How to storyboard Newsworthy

Hi students! In this lesson we're going to cover how to sketch your newsworthy storyboard.
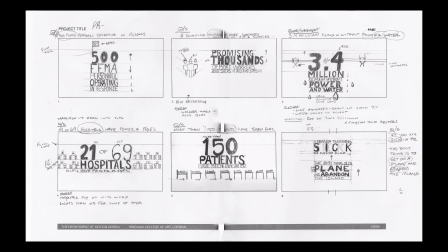[0:09]
So I'm just going to go over how to get started, a basic process for how we put this sketch together. The first thing you want to do is choose an article that you're really excited about. Second is you want to pull 4 to 6 quotes or statements that best summarize your article.
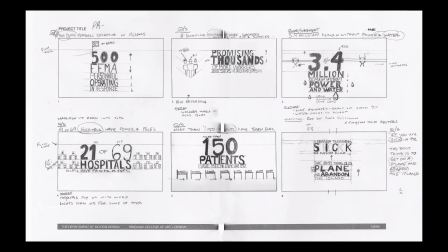[0:28]
And in the storyboard that we have here, I just put those statements across the top of each one of these frames. So you want to do that same process. You want to know exactly what you're going to design in the frame.
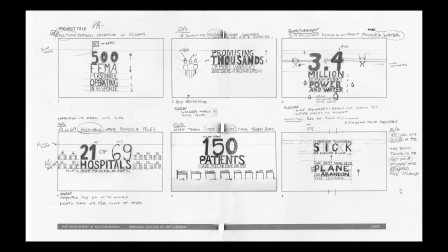[0:45]
So again, put your content across the top. A really important step is next to identify a key word from each one of those statements.
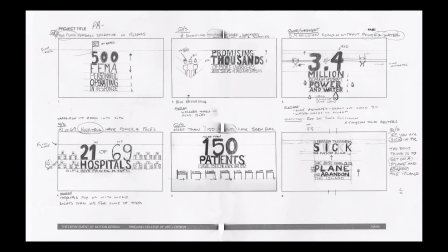[0:57]
So for example, here I have 500 FEMA, hospitals, patients, sick and plain and abandoned. This allows me to start to identify how I'm going to lay out my typography for each one of these frames.
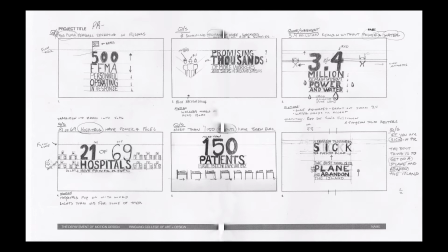[1:14]
By identifying a key word, it allows me to put emphasis on that key word when I start to design. So when I start to sketch, want to make sure that you think about this from a typographic standpoint when you start the layout.
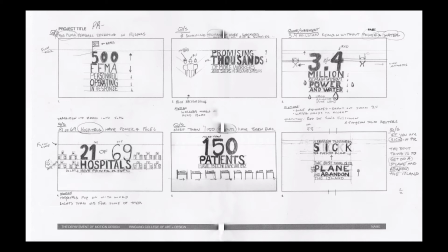[1:34]
The type will be key to this project. Our spot illustration will just support our overall layout and our overall concept for motion. So again, type will be key, and you want to make sure that you're focusing on that first.
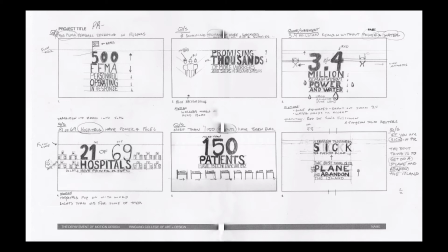[1:52]
So there's a few things you need to know when you're laying out your type. Just some real basic terminology of how to approach this. First and foremost is using justified type.
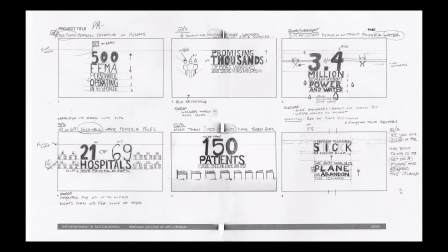[2:07]
That means that it left aligns and also right aligns. So everything appears to be in a block.
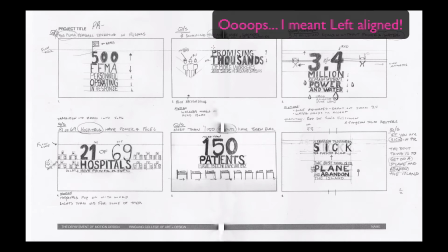[2:16]
On the second frame here, using left justified, where it's left and then it has a right rag.
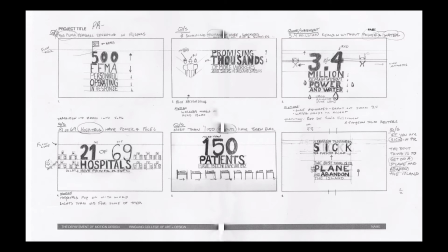[2:23]
And that's more of an organic way our type wraps. So again, left justified is an option for this project, or justifying the type is an option. Usually you don't combine both, but we just wanted to show you an example of left and also justified type.
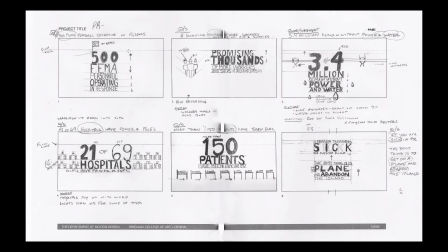[2:44]
When you start to lay this out, the keyword again is crucial. We're going to be working with 2 of the 4 typographic contrasts when we start to lay this out. And the typographic contrasts are just basic building blocks of how to work with type.
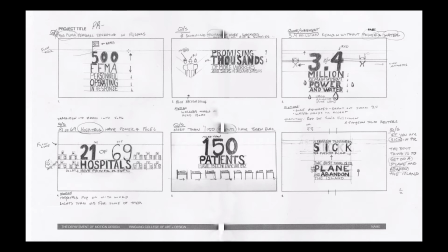[3:02]
And they're really simple to understand. The 2 that we use consistently in this sketch is size. So the type changes in size, which helps create a good typographic hierarchy and layout.
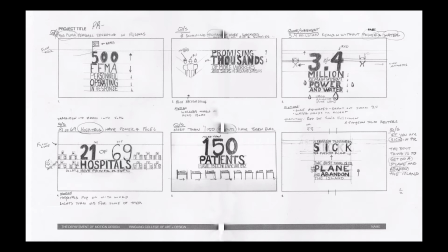[3:17]
And it also varies in weight, going from something that's very thin to something that's very bold. Again, this helps provide emphasis on keywords that we want our audience to see. So for example, in the first frame here,
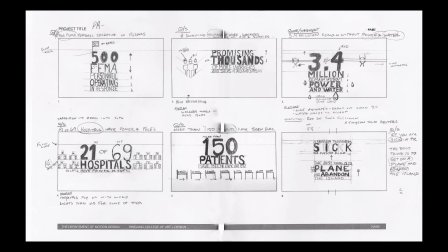[3:33]
I'm using 500 in bold and FEMA actually in a medium weight of a typeface. This helps create emphasis by using size and weight.
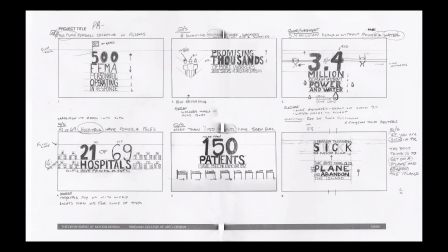[3:47]
Same thing with thousands. It's the largest on the frame and then also weighs the most. It's using like an extra bold. Same with 3.4 million, 21 hospitals, 150 patients, sick, plain, and abandoned.
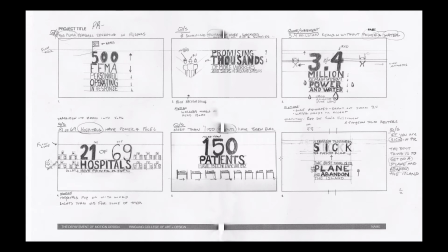[4:06]
It's always that same combination.